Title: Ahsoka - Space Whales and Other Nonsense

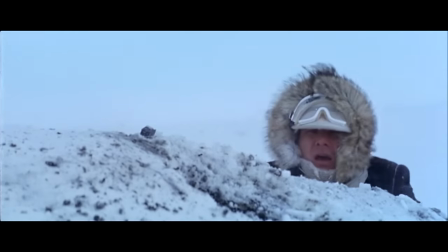(4:09)
Luke in this scene is more angry and frustrated with Han's attitude than Obi-Wan Kenobi is, though Obi-Wan is the Jedi and Luke is not.
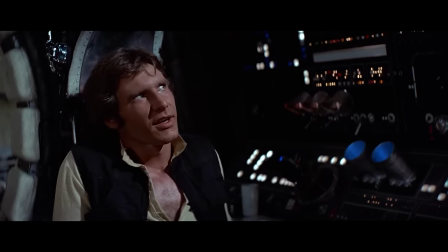(4:16) You don't believe in the Force, do you? Kid, I've flown from one side of this galaxy to the other.
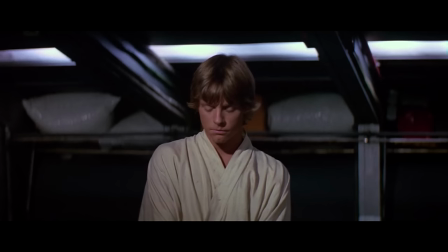(4:22) I've seen a lot of strange stuff, but I've never seen anything to make me believe there's one all-powerful force controlling everything.
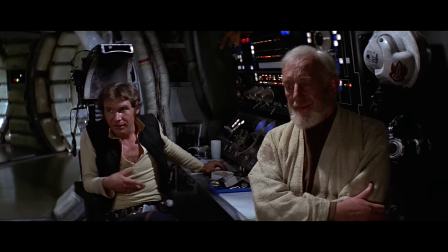(4:29)
Obi-Wan smiling at Han betrays character experience and philosophy.
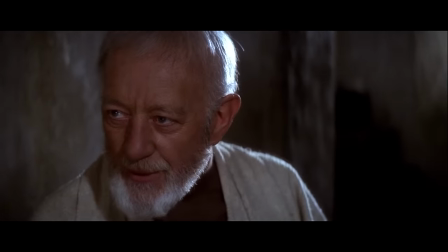(4:33)
He's a wise, old, well-balanced guy who can laugh at Han dismissing the core tenet of his faith because he sees through Han's bravado and he knows what Han does not.
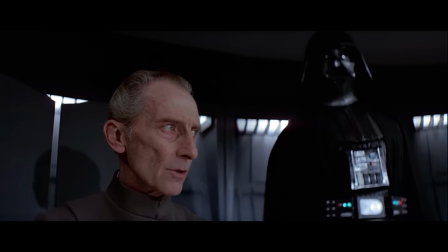(4:41)
We learn a lot about Obi-Wan in this exchange. Luke, by contrast, is focused, determined, and short-tempered.
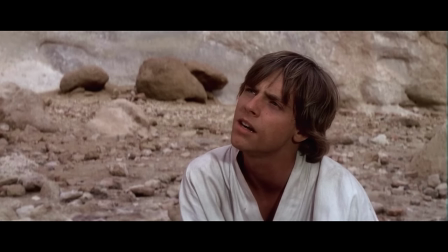(4:46)
He's the one who takes umbrage at Han dismissing the Force, Force, though he barely understands it himself.
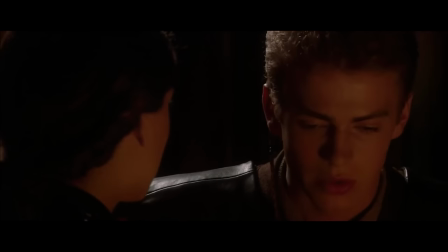(4:51)
This fact actually precludes his mastery of the Force.
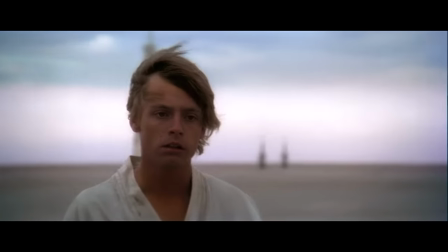(4:54)
The stress of the previous battle, the lingering anger at the loss of his aunt and uncle, his frustrated failures with the training remote all contribute to his inability to sense its movements.
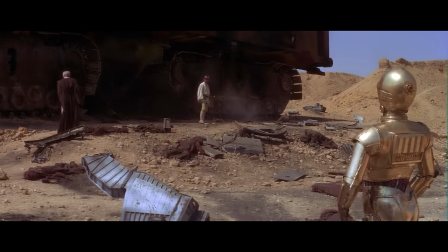(5:02)
He's too young and rash and emotional to attain the right mindset. Obi-Wan's calm and friendly encouragement defuses his anger and allows him to reach out to the Force.
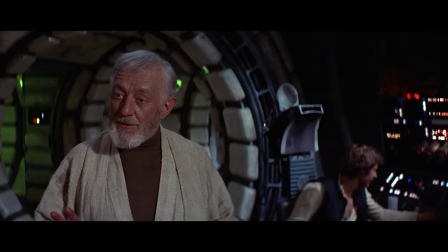(5:11) Stretch out with your feelings.
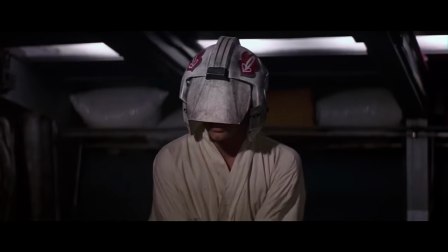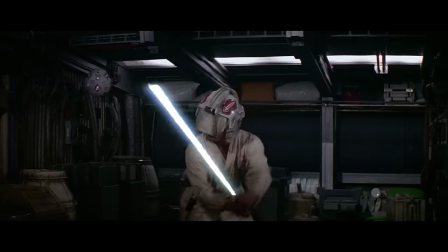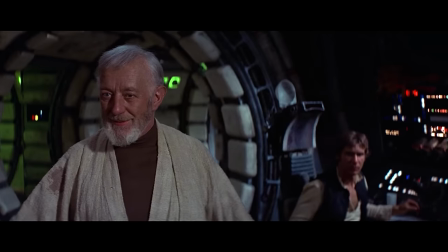(5:23) You see? You can do it.
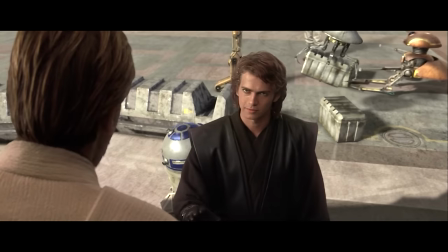(5:24)
The only time Obi-Wan's demeanor is anything less than humorful and tolerant in this exchange is when Han dismisses Luke's success as the product of luck.
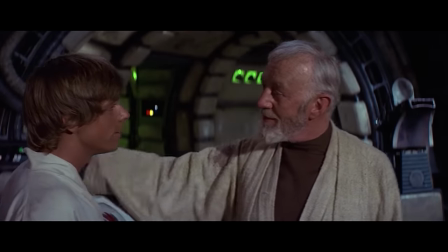(5:32)
That's when Obi-Wan says, not quite darkly, but not cheerfully either, in my experience, there's no such thing as luck.
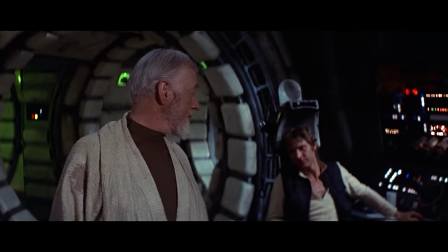(5:38) I call it luck. In my experience, there's no such thing as luck.
We deduce then just that.
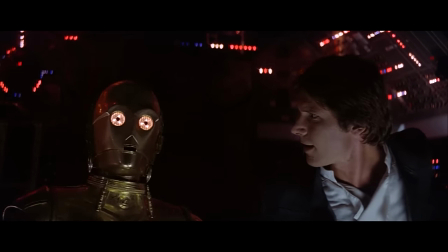(5:44)
Obi-Wan has experience that Han does not, and Han is misattributing to chance what Kenobi knows to be the will of the Force.
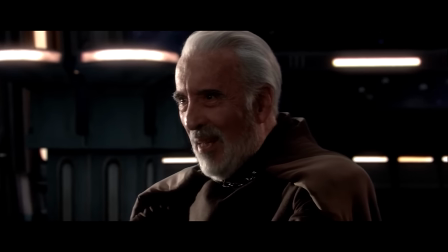(5:50)
So we're not just learning about the characters in this scene, we're also learning with the characters.
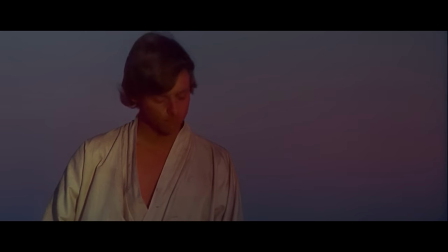(5:55)
Luke is our eyes and ears in this universe, the one closest to the audience in terms of prior familiarity with the subjects being discussed, i.e. none.
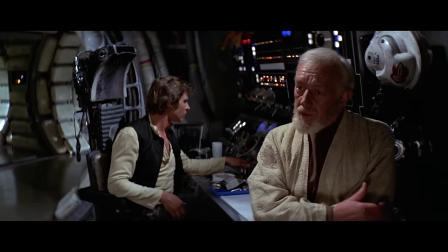(6:03)
Obi-Wan isn't just teaching Luke, we're not just learning about the people on the screen, he's also teaching us.
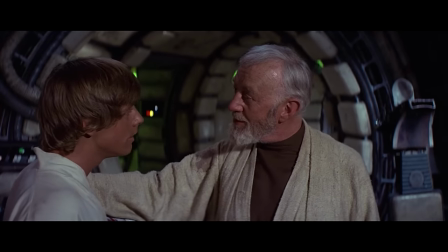(6:09)
It's one of the three glimpses at the Force we get throughout the opening third of A New Hope.
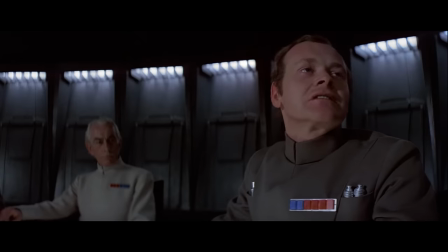(6:13)
Obi-Wan's mind trick on the stormtroopers, Darth Vader's choke on the Imperial officer, Luke predicting the remote's movements.
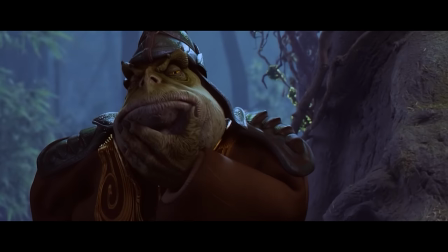(6:18)
These are small glimpses in very different situations with very different applications, meaning that though we don't understand the Force in its fullness, we've been given some sense of its scale.
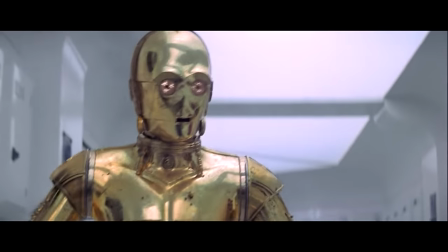(6:27)
Nominally at least, the opening of Ahsoka Episode 3 attempts to replicate this scene, but with much less skill and even less to say.
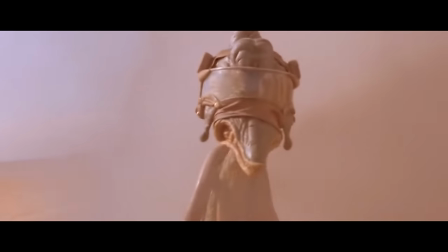(6:35)
I'll just describe it first, and then we can break it down a little bit. We see huge Wang taking Sabine through various lightsaber forms and movements.
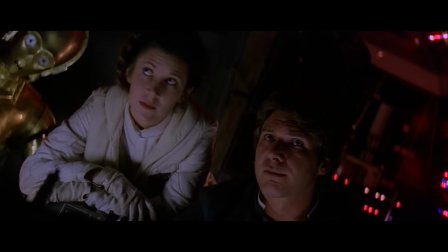(6:42)
Our shot, and it's worth noting here that huge Wang has multiple arms capable of holding and using multiple weapons,
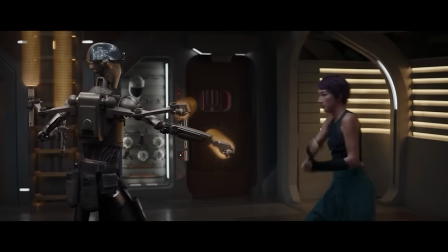(6:48)
because we'll never see that again, even when it would be incredibly useful. Huge Wang displays the results of her training, and we learn that she is very rusty.
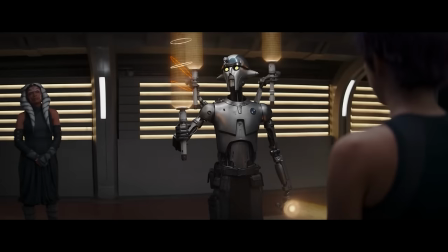(6:55)
She recalls the basics, but as huge Wang tells us overtly, not bad, but not good.
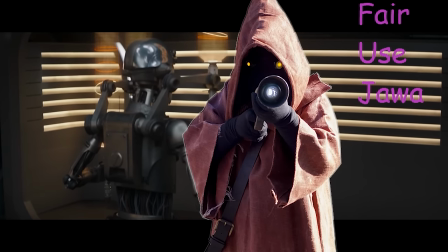(7:03) It's been a while. Obviously. I see you still remember the basics.
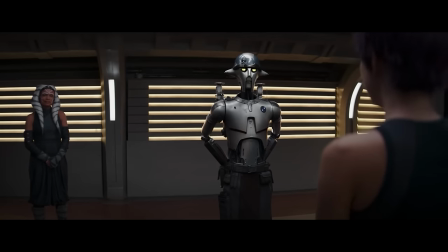(7:11) Enough to get by? Barely.
She barely remembers them.
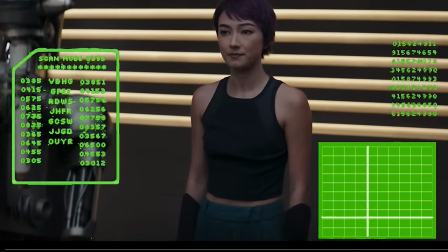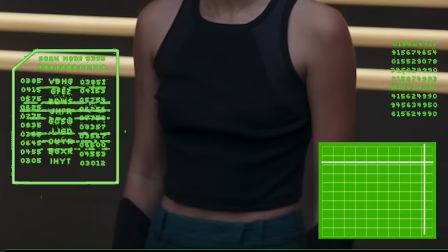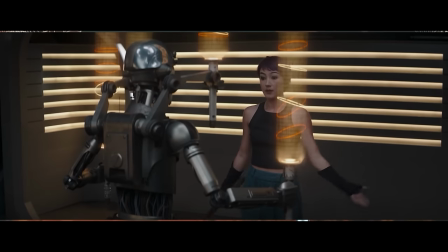(7:30)
There are her boobs. Sabine then does what at a push could be called acting in this scene, which is meant to convey her injured pride and her frustration.
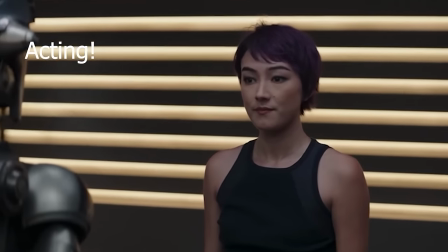(7:39) Barely. Liang, let's try something else. How about Zatochi?
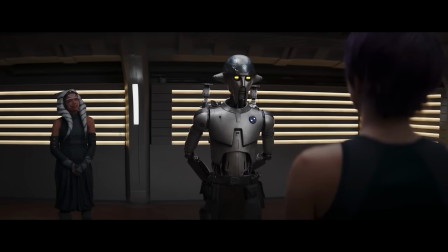(7:44) Oh, no. I'm not certain Lady Ren is ready for that technique.
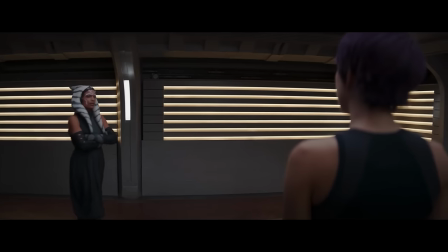(7:48) He's not a princess, he's a dude!
Ahsoka uses this as an opportunity to do some for-the-audience exposition.
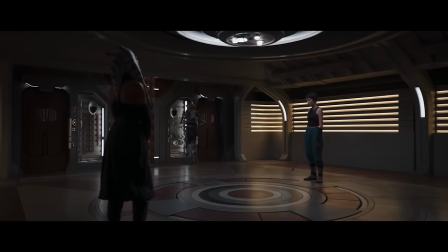(7:55) Your skill with a weapon comes from your Mandalorian upbringing. Those skills alone will not be enough to defeat our enemy.
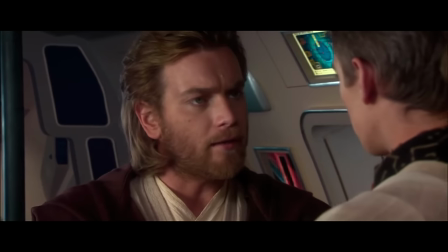(8:02)
She further explains that training the body is not the same thing as training the mind, and learning to wield the Force takes, and I quote, a deeper commitment.
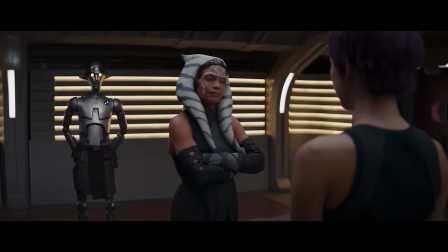(8:09)
When Sabine asks how one learns to wield the Force, Ahsoka says, that is something you'll have to discover.